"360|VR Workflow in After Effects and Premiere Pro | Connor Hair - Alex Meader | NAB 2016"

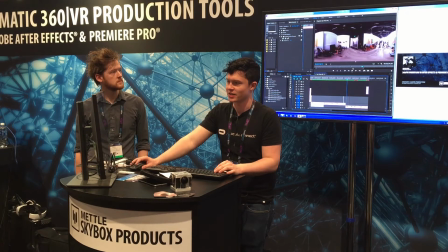4:11 The next shot comes in still centered. This shot we kind of predicted people will kind of go over to this dinosaur here when it comes in and then most likely end their viewing of this shot over in this chaos over here because it has a lot more going on,
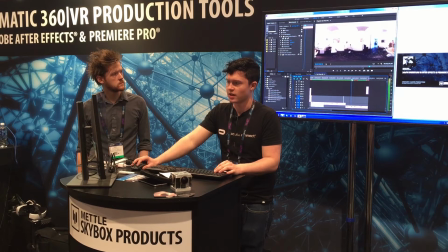4:28 which cuts right into our next shot. The two guys run past the door and they're being chased by dinosaurs. At the end of this one we kind of split the difference between if people were going to stay at the door or if they were going to go to this makeup artist reaction.
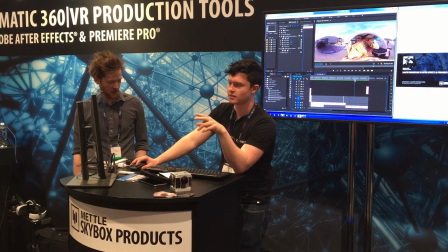4:50 Let's see if it loads here. Come on. Then we have dinosaurs on a golf cart, which is great.
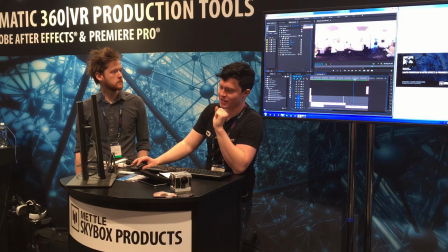4:57 But basically, if you're looking at the makeup artist in the last shot, it cuts right to our host running away here.
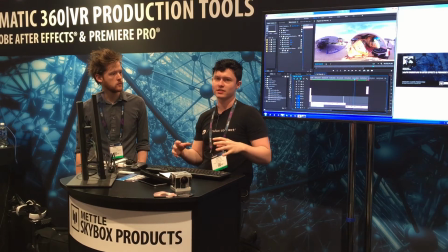5:06 And basically, this shot kind of has a built-in cut to it. It doesn't cut per se, but the way we designed it is almost...
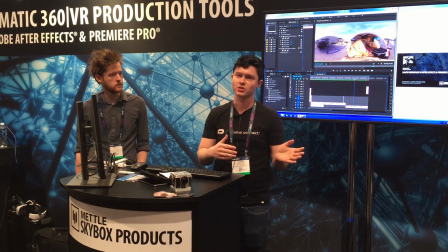5:15 I think when a viewer looks to something different in a shot in 360, it almost is like a cut, because say if you're shooting this scene with traditional cameras, you do a shot on the host running away,
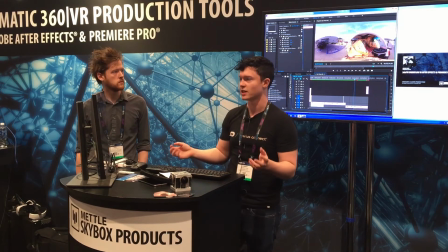5:29 and then you cut to the reverse, revealing the dinosaurs chasing him. In this particular case, you're seeing the host right away, you don't see the dinosaurs, and then you turn around and see them.
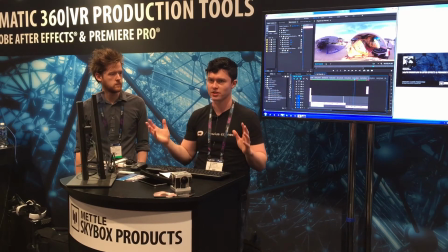5:37 That's kind of where the comedy comes in.
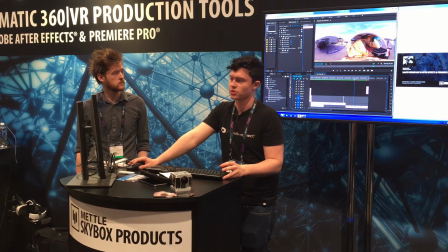5:42 But yeah, so we cut straight from them to him, most likely people turn around, look at the Ninizers back here, we're thinking they're gonna probably end the shot right about here.
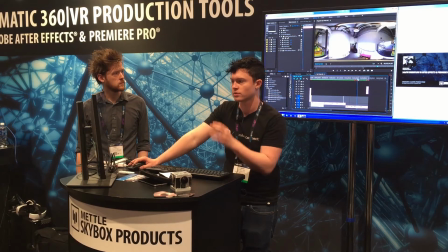5:52 So that makes us from the next shot go to... this shot in particular is a little tricky because, like I said with the Horizon, you are really, it's not really best practice to roll the horizon in a shot,
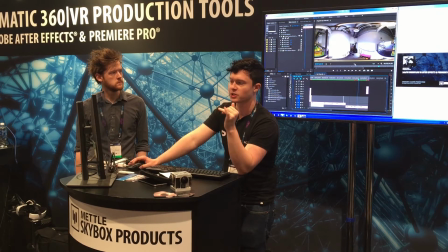6:08 so really lining this up to match perfectly with that last shot would kind of disarray your viewer.
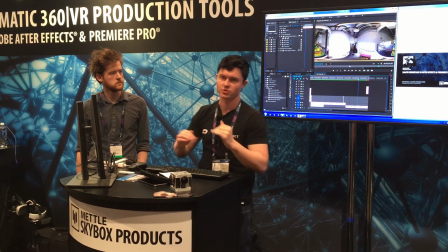6:13 It's going to make the world feel like it's on a slant. And also, because of the transitions we use, we use these kind of radial wipes to be kind of like a retro theme to the thing.
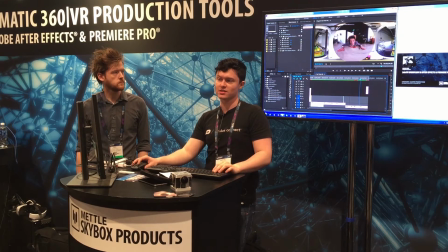6:27 Because of that, we actually can't move these circles in 360 space. So, we had to end center again, and it's also why in the beginning most of our stuff is centered, as far as the most goes.
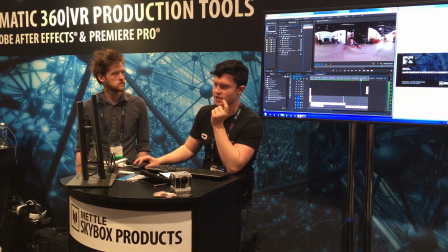6:42 So basically, that shot would end in this quadrant here, and then it goes to dimming directly, and that's that.
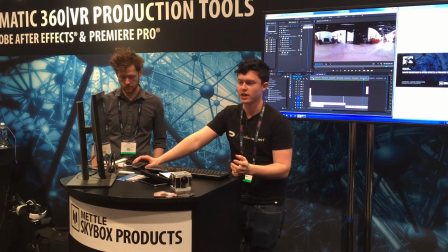6:50 As far as other parts of that package for Premiere, there's blur, denoise, glow, sharpen, and then project 2D, which I'll talk about in a second.
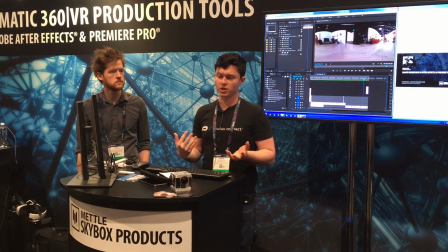7:02 All of those effects do pretty much what they say they do. The only difference between using a standard, like, sharpen effect in Premiere is that if you do it in Premiere, it actually doesn't know that this is an equirectangular shot, so it doesn't know it's meant for 360.
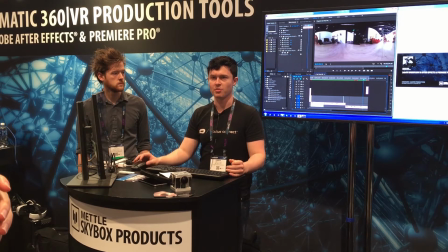7:17 And it's going to add artifacts on the edges. But basically when you put it back in a viewer, it wraps around and you get a big line there. It's not quite because you did perfect stitching and then suddenly you have a line. And then you have to go back through and export again to Panama.
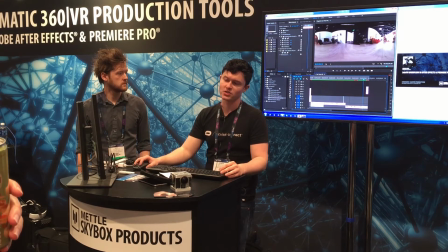7:33 But all of these plugins know that you're using 360 footage and they'll act accordingly. Project 2D, let me take it off this real quick. So this is how our title, the Project 2D plugin basically allows you to add titles really, really quickly. So 360 footage without going into After Effects. This is the title we chose for the project. We wanted the size of it to be about what it is on this screen right here when you're watching the video in 360 on YouTube. So that actually worked out pretty perfectly. I'll turn these off.